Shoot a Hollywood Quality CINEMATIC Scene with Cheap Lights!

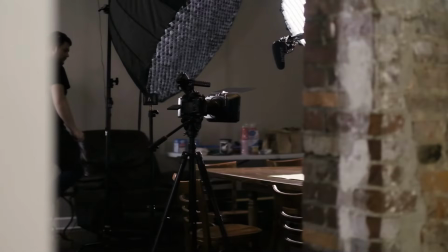I lit a cinematic Hollywood quality scene using just 2 Aperture 100Ds and 2 Aperture MCs.
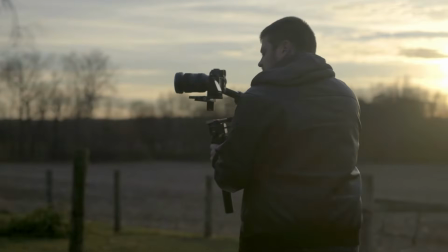Here's how I did it. Your lighting is probably the single most important thing that factors into making your film look professional and cinematic.
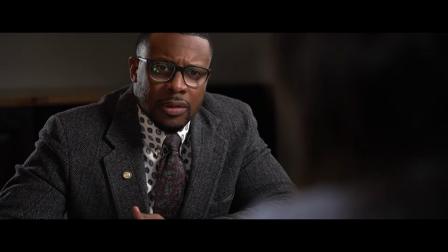So, what I want to do in this video is approach this scene that I shot for my short film Debtor's Hope I released recently on my YouTube channel,
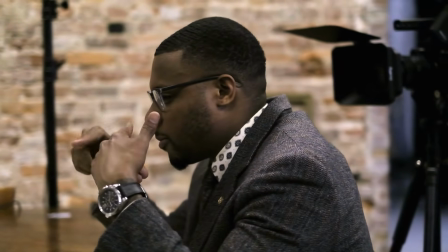and I want to show you how I lit this scene to make it feel cinematic and professional, almost like it could have been shot as a Hollywood feature film. This is one of the best scenes I've shot and has a beautiful look to it.
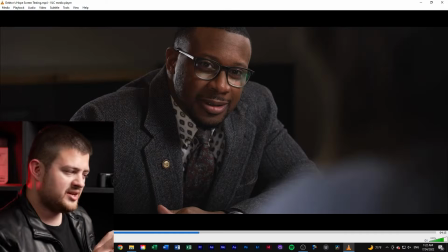So, let's jump right in. The scene begins with a shot of Jeremiah.
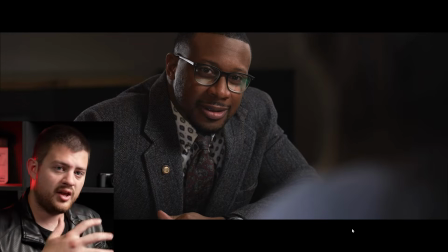Jeremiah sitting across from a lawyer talking about how they're going to keep him out of prison. So, I want the scene to have a darker, dramatic tone. I don't want it to be all lit and happy and upbeat. I want it to preserve some drama to it because the scene is sort of dealing
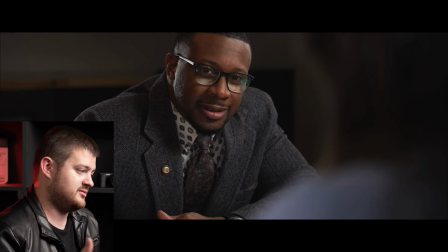with loss and hopelessness and this feeling of he's going to lose everything, going through a bankruptcy, possibly going to prison for tax fraud. This scene needs to feel dramatic.
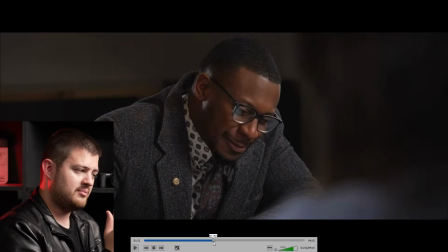It needs to feel emotional. I'm going to start by adding my key light coming in from frame left.
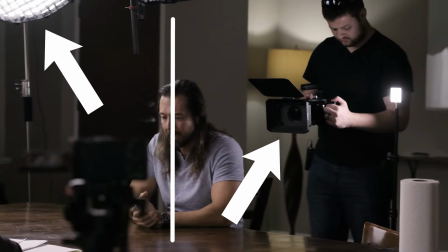And I'm shooting far side key, meaning that my camera is positioned opposite of my actor in relation to the light, so as to emphasize the shadows on his face.
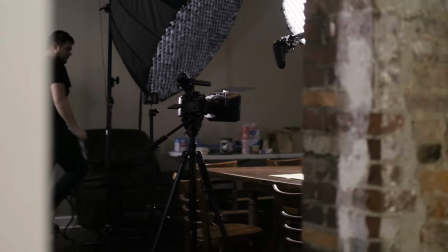Now my key light is an Aperture 100D with a parabolic softbox on it to give it a nice soft look,
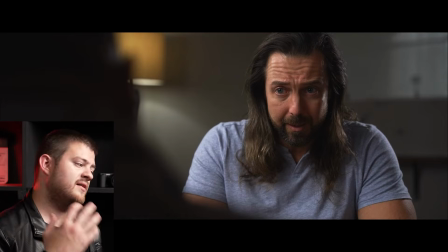and I've positioned it in Rembrandt style so as to give him a little triangle of light under his eye.
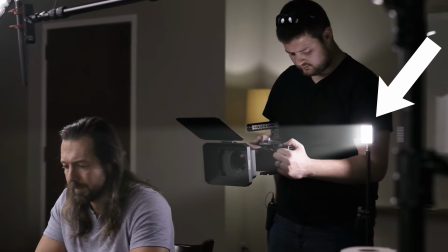And then I just took an Aperture MC and set it right behind him, pointing at his back so as to give him an edge light around his hair and around his shoulder.
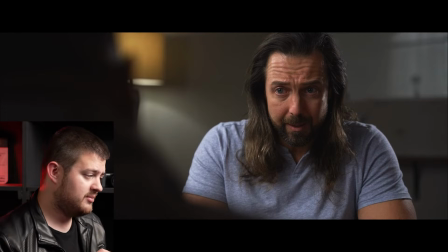This gave a beautiful look to the image and actually is all that I'm doing here. I don't have a fill light, and I just allowed those lights to shape around the face and give the lighting style you see here. You'll also notice that there is a practical in the background. There's a lamp in the background that I brought in.
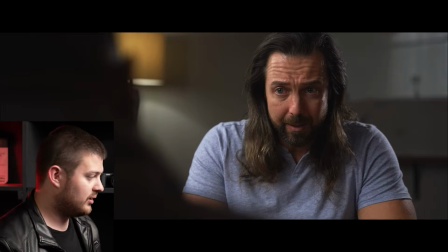You'll notice that the background is just a plain gray wall. Well, that kind of starts to feel plain and boring on camera.
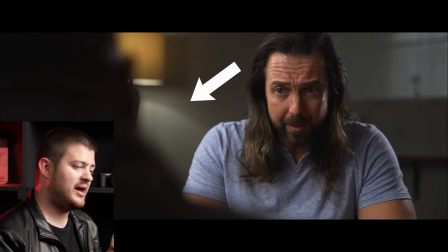So I brought in this lamp and set it behind it to give it a little splash of light right under it and right above where the lampshade is, and also to add just a little bit of extra color in the background. All of that working together, I think, made for a beautiful lighting sequence.
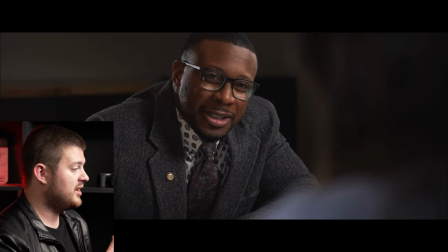And on the other side, this is the lawyer speaking to Jeremiah, and you'll see that I actually lit him using the exact same method.
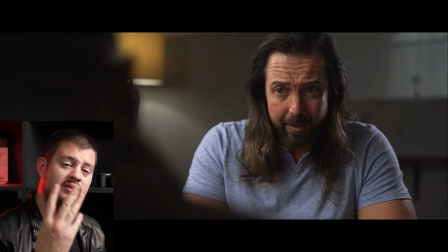And this is how I lit the entire scene. Just with 4 lights, I lit these 2 characters. It's a super basic setup, super easy to learn, and it just relies on basic 3-point lighting and gives an excellent look to your films. Now, if you haven't seen it already, Debtor's Hope is on my YouTube channel. I'd really appreciate it if you go check it out. And if you'd like to see more lighting breakdowns and other production things like this, I've produced several hours of behind-the-scenes content that you can find from the first link in the description. You'll find more lighting breakdowns like this, along with an analysis of my marketing and distribution plan, as well as how I funded the film. You'll find a director's commentary, digging into the heart and vision behind the film, as well as an interview with the lead actor, taking a deep look into how I handled shooting and directing emotionally charged scenes like the ones in this film. So again, if any of that sounds like it would be beneficial to you, just check out the first link in the description. Thanks so much for watching, and may there be hope in your future.